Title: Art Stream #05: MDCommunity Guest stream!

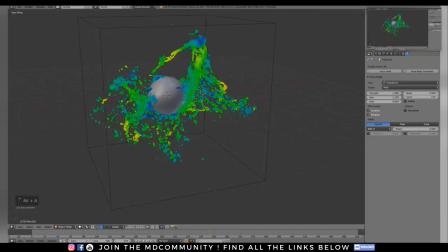956s
to do is these forces and that's something interesting about glender in general a lot of these things while they seem static the fact that this force is over on this side and this force is over on this side actually affects the way the forces are being used and spread out so if i
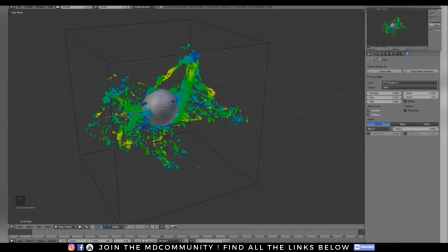975s
want get even more variation, what I can do now is animate these helpers to the forces, so the force itself is going to turn into a Star Wars podcast, but so the force of the object itself is actually changing as well, so that gives you even more dynamic motion within the fluid simulation.
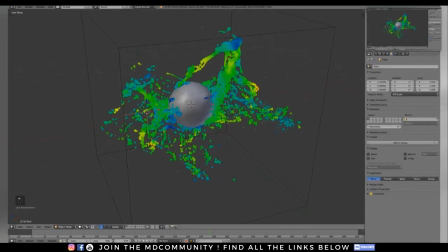992s
And this is sort of where, you know, my After Effects stuff meets other things. It's very easy to set drivers in Blender, so for example, if I just want is to move up during the simulation, I can type hashtag, and the hashtag will start something which is called a driver in Blender,
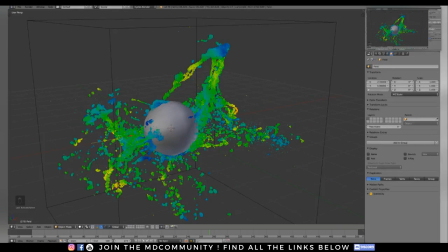1011s
which is a bit like an expression in After Effects. So if I type hashtag frame, it's just going to get the current frame number, and I'm going to divide it by like 100. So if we're at frame, what is it, 260 or 270 something,
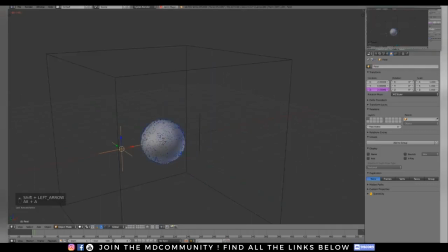1027s
you can see it's 2.73 now it's automatically and now this will actually affect it as well and I can do something similar for let's say the rotation and
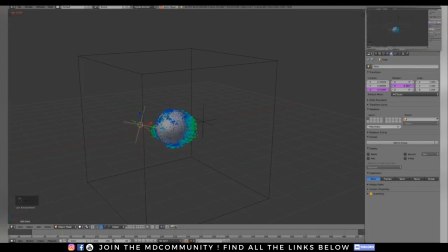1044s
I'm glossing over this stuff but I just want to show people more what it can do and how I do things rather than be very particular about one thing so I'm going to change that box make it a little bit smaller just so you can see the interaction.
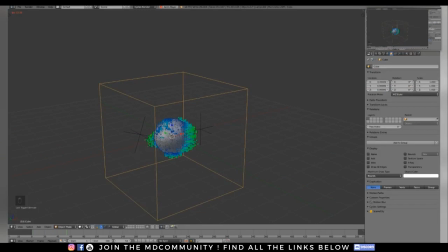Let it run for a little bit and as you can see the the shape of the simulation keeps changing because of that you can see sort
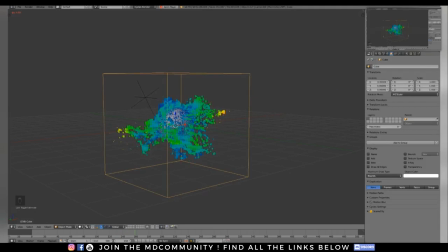1073s
of the forces pushing it and pulling it around as they move around and I find that stuff really to be really fascinating myself so that's why I like working with it.
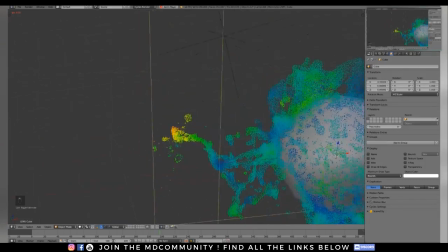1082s
And here we can see some of the first particles hitting the side and bouncing off and doing cool stuff.
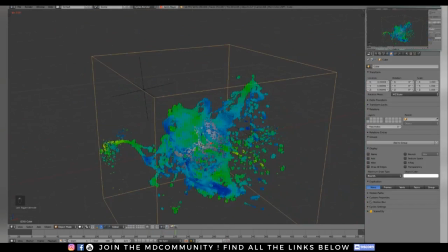1091s
So, you know, if you're in a pinch or on a budget and you want to learn some stuff and try some stuff, Blender is a great option because a lot of the tools that you'll find in other applications are in here. All right, so that's looking pretty cool. Maybe I want to give it a little bit more so we have something to work with.
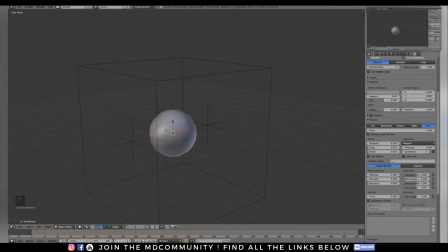1110s
I'm going to add a little touch of initial velocity from the sphere as well. So I'm going to set 0.25 so that way the particles, they push out a little bit and they're going to move out to the edges a little bit quicker and we can see that collision with the box happening a little bit better.
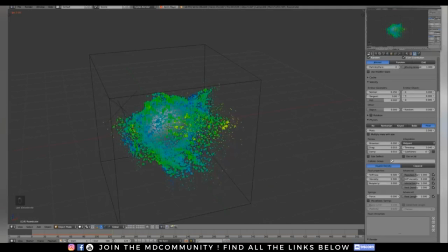1134s
Just let it run.
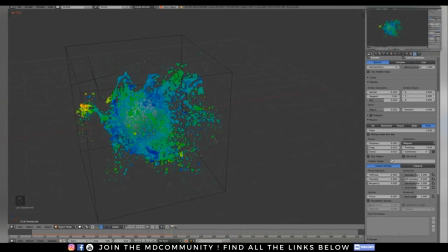1149s
And the Blender Particle System scales quite well with the number of cores in your computer as well so that's good to know um if you have a really beefy cpu machine then that's it's a lot of fun to use all
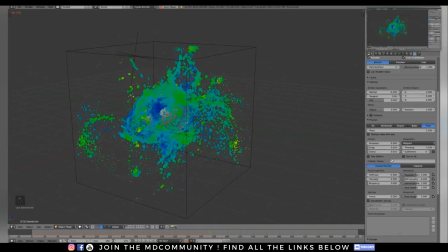1168s
right so let's let this run for a little bit and then get into actually shading and doing other stuff see if there's any more questions or anything okay